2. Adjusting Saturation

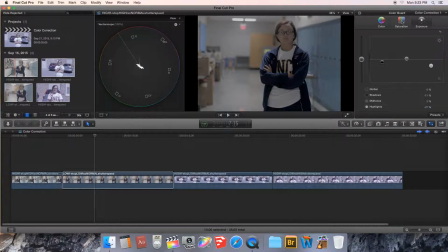Now that we've set the exposure, we're going to move our way to the left in our first color correction, and we're going to move over to saturation. Saturation is the presence of color in your clip.
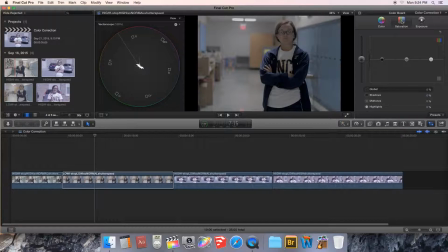And the CineStyle, which we are using in our Canon cameras, is a very, very flat color profile, meaning it is somewhat desaturated. The camera is not adding as much saturation as it would by default. And what that has done is it's reduced the amount of
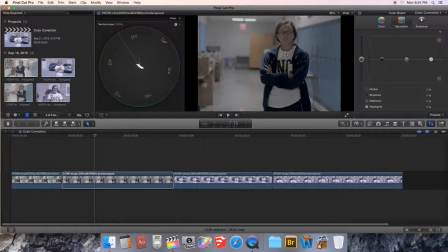color that is in the video clip, but it has also allowed for us to get a little bit more contrast, or the slightly more information between the brightest whites and the darkest darks, and that gray data in between comes through with a little bit more information.
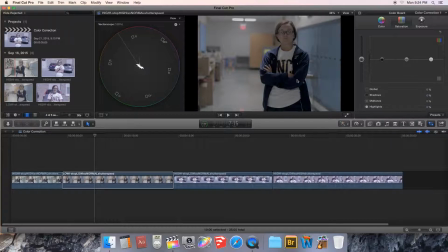And so it's a great opportunity for us to get extra information, and also gives us the ability to add back some saturation where we see fit, and a little bit more creative control. So with saturation selected, you notice it has the same four sliders.
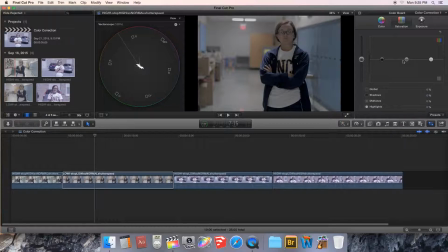It has a global, a shadow, a midtone, and a highlights. So highlights being the brightest whites, the midtones being those middle grays, and then the shadows being the darkest, blackest portions of the image. We're able to tweak the amount of color in those portions of the video clip.
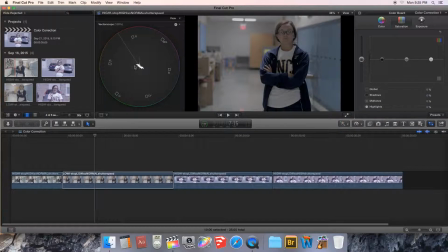To do this, I'm just going to leave the vector scope open. A lot of this I like to do by eye. And I'm going to start off by just making a global adjustment and bumping and adding a whole bunch of color into this clip. Now if you go too far, you'll notice that the
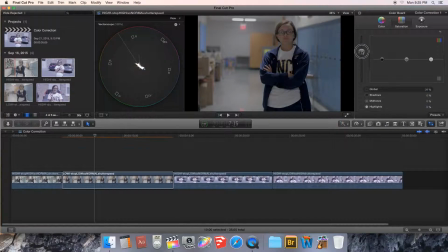vector scope, all the data is being scaled up. It's growing. They're throwing more color into those areas. And what that means is this extreme spike, the color of the exit sign in the background, that's one extreme spike, and you're seeing that thing grow,
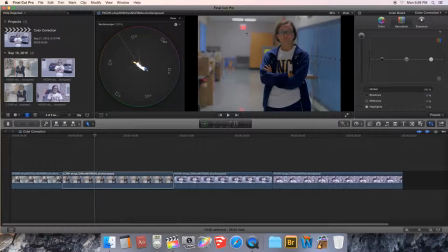and so it's becoming even more intense and oftentimes very distracting. So you got to be careful adjusting the global slider, and you got to be careful adjusting any of these sliders when it comes to saturation, because you don't want it to become a distracting element in your video clip.
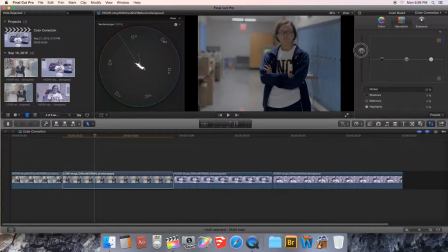But we do want to add just enough to begin to notice some color detail, especially in Emily's skin. And again, the background, which is very, very gray with our slider down at 0. So we're going to bump the global up a little bit. I'm going to probably take a look at it at about 45.
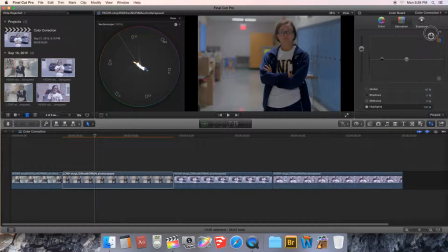And then work my way through and play a little bit with the highlights, the brightest portions of the clip. Brightest portions are typically, again, where you're getting an awful lot of light on the walls, your skylight, or actually your overhead lighting,
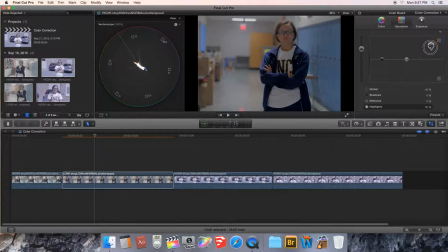where the brightest portions of your image are, and how much color exists in those portions of the clip. So I'm going to actually elevate this a little bit to give a little bit more skin color.
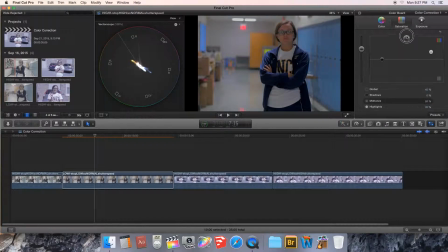If I go a little too crazy with the midtones, however, you'll start to see extremes pop out in skin tones. You'll also see the background begin to have the wooden closet in the background of this messy hallway, and the sign as well.
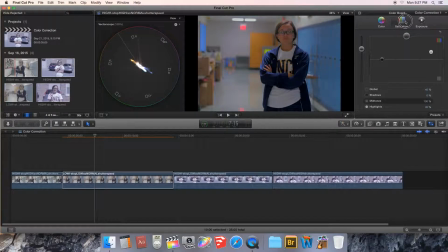These are where midtones exist. These aren't the brightest parts in the image, but if you crank up the color on them, you'll get some very, very distracting, not very appealing
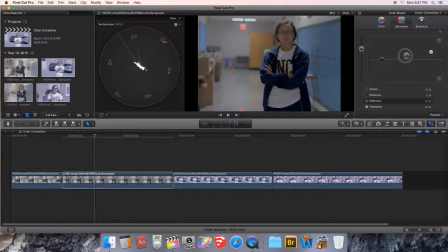portions of the video. So I'm going to bump this. I don't really need to bump too much in my midtones. I'm going to come over and play around a little bit with the darkest portions of the clip in my shadows. And what I'll notice, if I bump the shadows up, I'm getting a very,
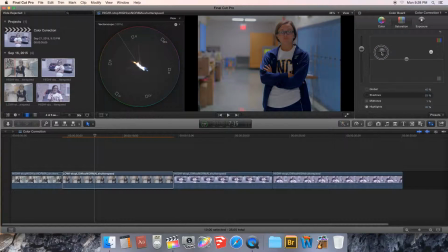very purpley looking shirt color, and also the locker colors.